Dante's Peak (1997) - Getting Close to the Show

They were able to see an economic windfall, but at the same time, many people weren't able to get to their stores.
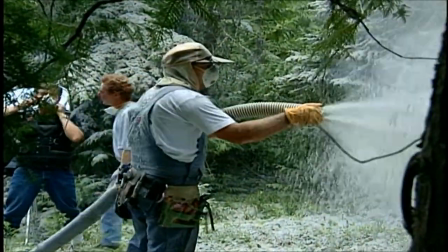1557s
They found that their homes, when they returned from work, was covered in our version of volcanic ash. I think we got a reception there that was everything from, you know, people were crying to see us go when we left, to people who I'm sure were cheering.
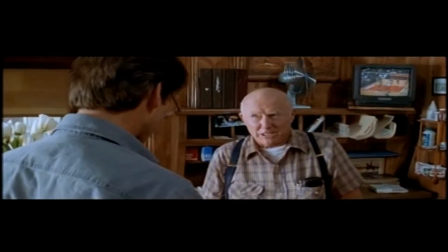1573s Down to East Peak, we just named the best, well, the second best place to live in the United States, population under 20,000.
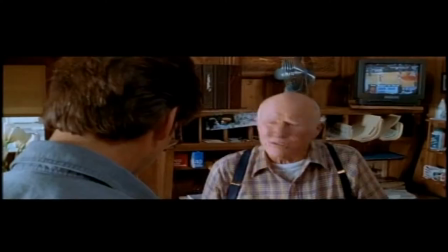1579s Good for you. What was number one? I don't know, some piece of crap town out in Montana.
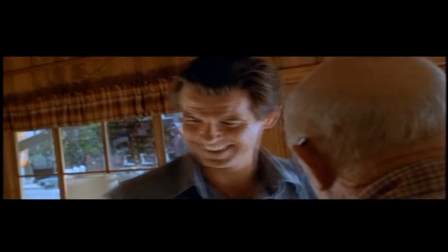1584s Who cares? I'll be seeing you. Okay.
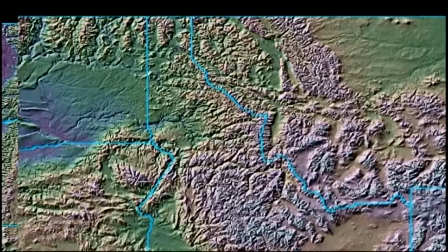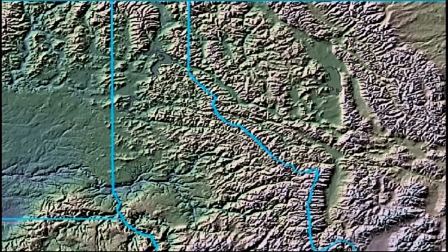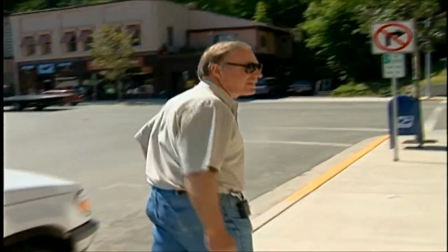1600s
Well, this is Wallace, Idaho. And let me show you on Bank Street. We're turning this town into Dante's Peak.
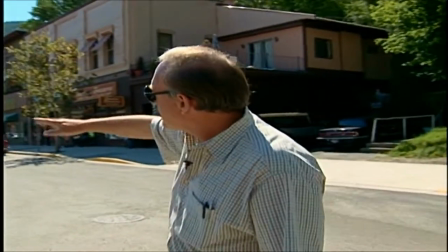1607s
We had booths all the way down the street. We had a stage.
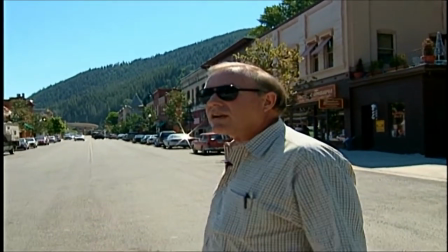1610s
We had quite fanfare here that lifted the spirits of the town and made it really fun and vibrant and busy and crowded and colorful.
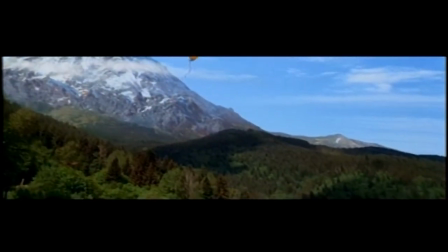1617s
And we're starting the movie off with that feeling to where it's really we feel it's a town that has a lot of history to it.
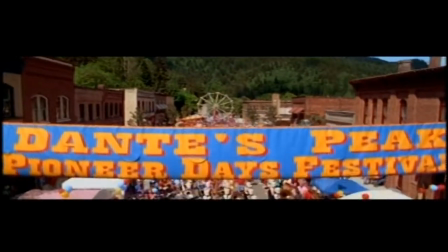1623s
and it has a sense of upcomensmanship. It's coming up with tourism, with business, people are coming in.
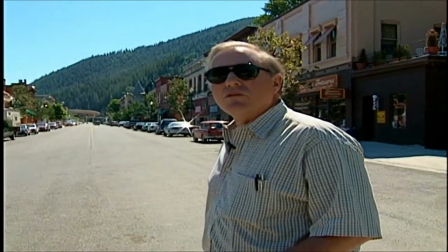1631s
It's got a lot to lose if a mountain goes off.
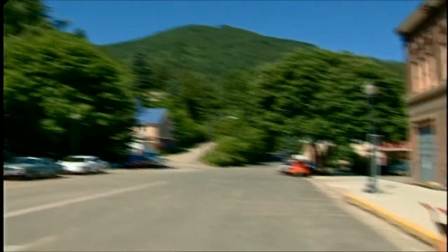1634s
The thing that I like about this town, one of the reasons we chose it was that it's got such a wonderful character about it, architecturally,
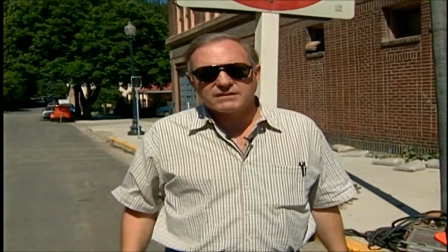1641s
but the mountains pinch the town totally, all around the town. You can never turn around without sensing that there's a mountain on your shoulder.
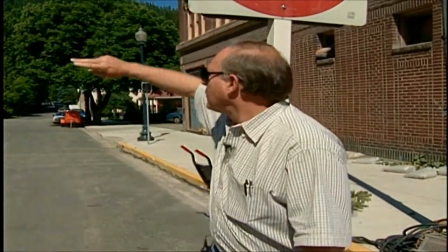1649s
It's a great feeling for us. It's a vulnerability and we can see once we've matted in and done miniature work and model work with this mountain
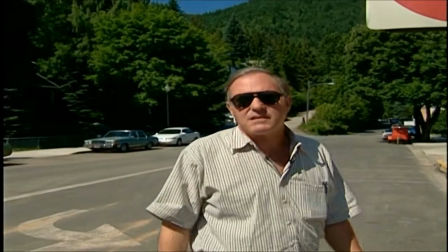1657s
It'll put it all together, and it will feel that this town is really in the shadow of a massive
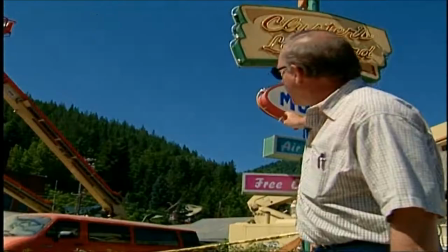1665s
Potential volcano which in this case does start acting up If you look beyond the motel up into that valley is where our
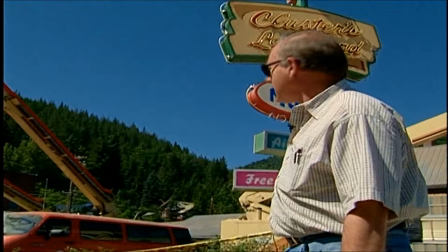1672s
Dante's Peak is going to be and where everything emanates from This set is a building that we,
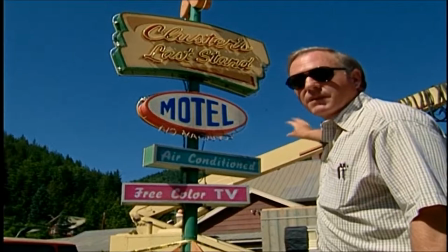1679s
there was a start here with a part of a building. We added on to it.
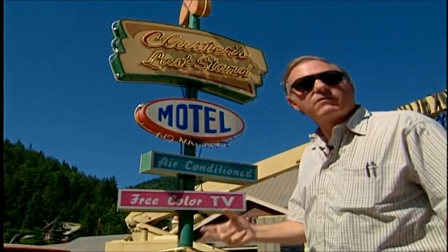1684s
What we've tried to do through the whole town is take areas that we could blend and add into so that it felt somewhat seamless.
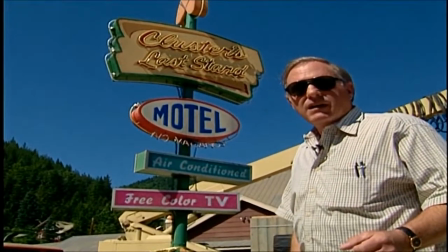1691s
And what we did feels like part of the town. It's important for many reasons, so that it feels natural, it feels comfortable.
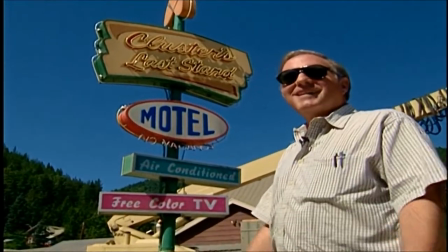1699s
But also, when things start coming apart, it feels like part of the town's coming apart, not an add-on.
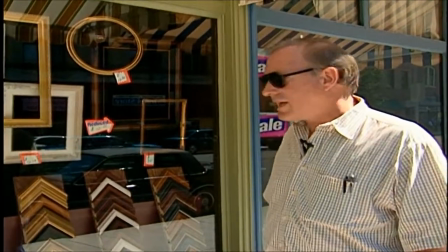1705s
In the attempt to kind of pretty up the town and make it a little more lively, lots of the stores we've added facades, signs.
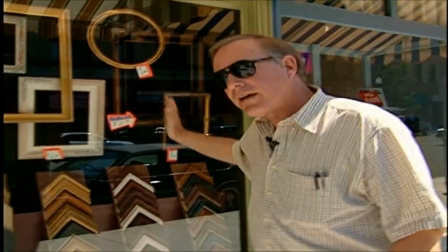1712s
This is a good example. This is all bogus. We've added the store, framing store with all the detail.
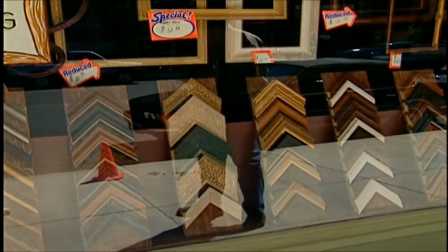1717s
Our set decorating department did tons of work in these windows. We've dressed many storefronts.
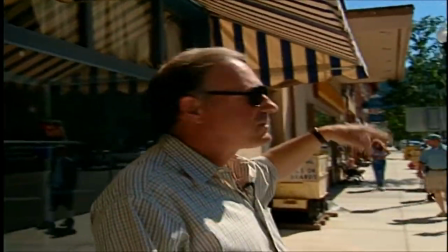1723s
All the trees that you see here, phony trees, we've just put these in. The greenery picks it up.
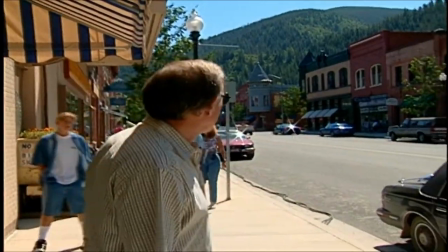1728s
We've put in awnings on the buildings. We've added signs, added stores. Did some paint jobs, a few facelifts.
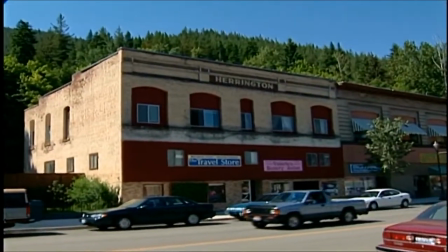1737s
Our production offices are in that building. It's kind of fun that all our offices are within the set.
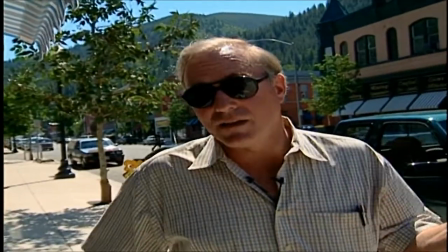1743s
And then at one point, we're going to take the entire town, well, not the entire town, but a portion of the town, and ash it in.
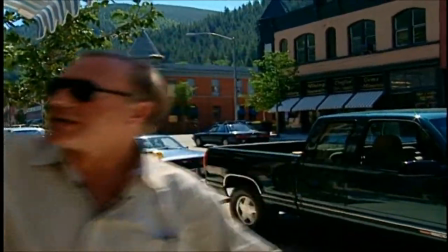1749s
So it's going to feel as though there's like an eight-foot drift of ash that goes up into the storefronts.
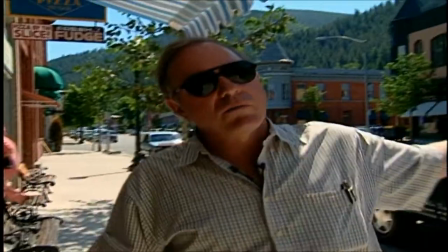1754s
That'll be from here all the way down for about three blocks.
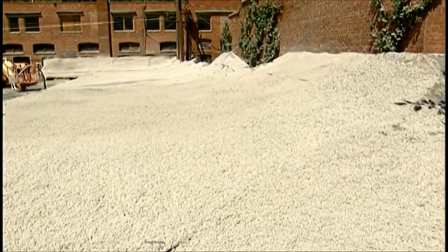1758s
We'll just put in forms, and the ash is though it had been ashing for several hours, and it just socked in.
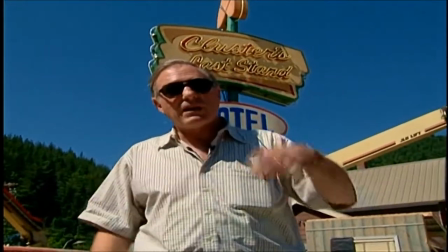1765s
The corner here is an important corner. A lot happens around here. There's a building across the street that we put up in brick.
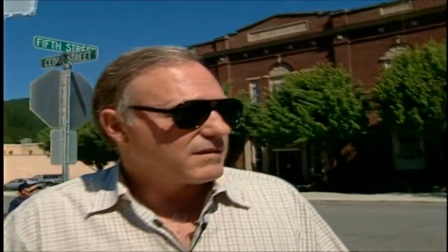1771s
We built it in real brick. Underneath it, amazingly enough, there's an ATM, which is still working.
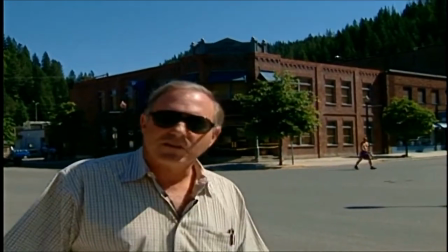1778s
And people go in and we say, well, just don't touch anything. Be careful.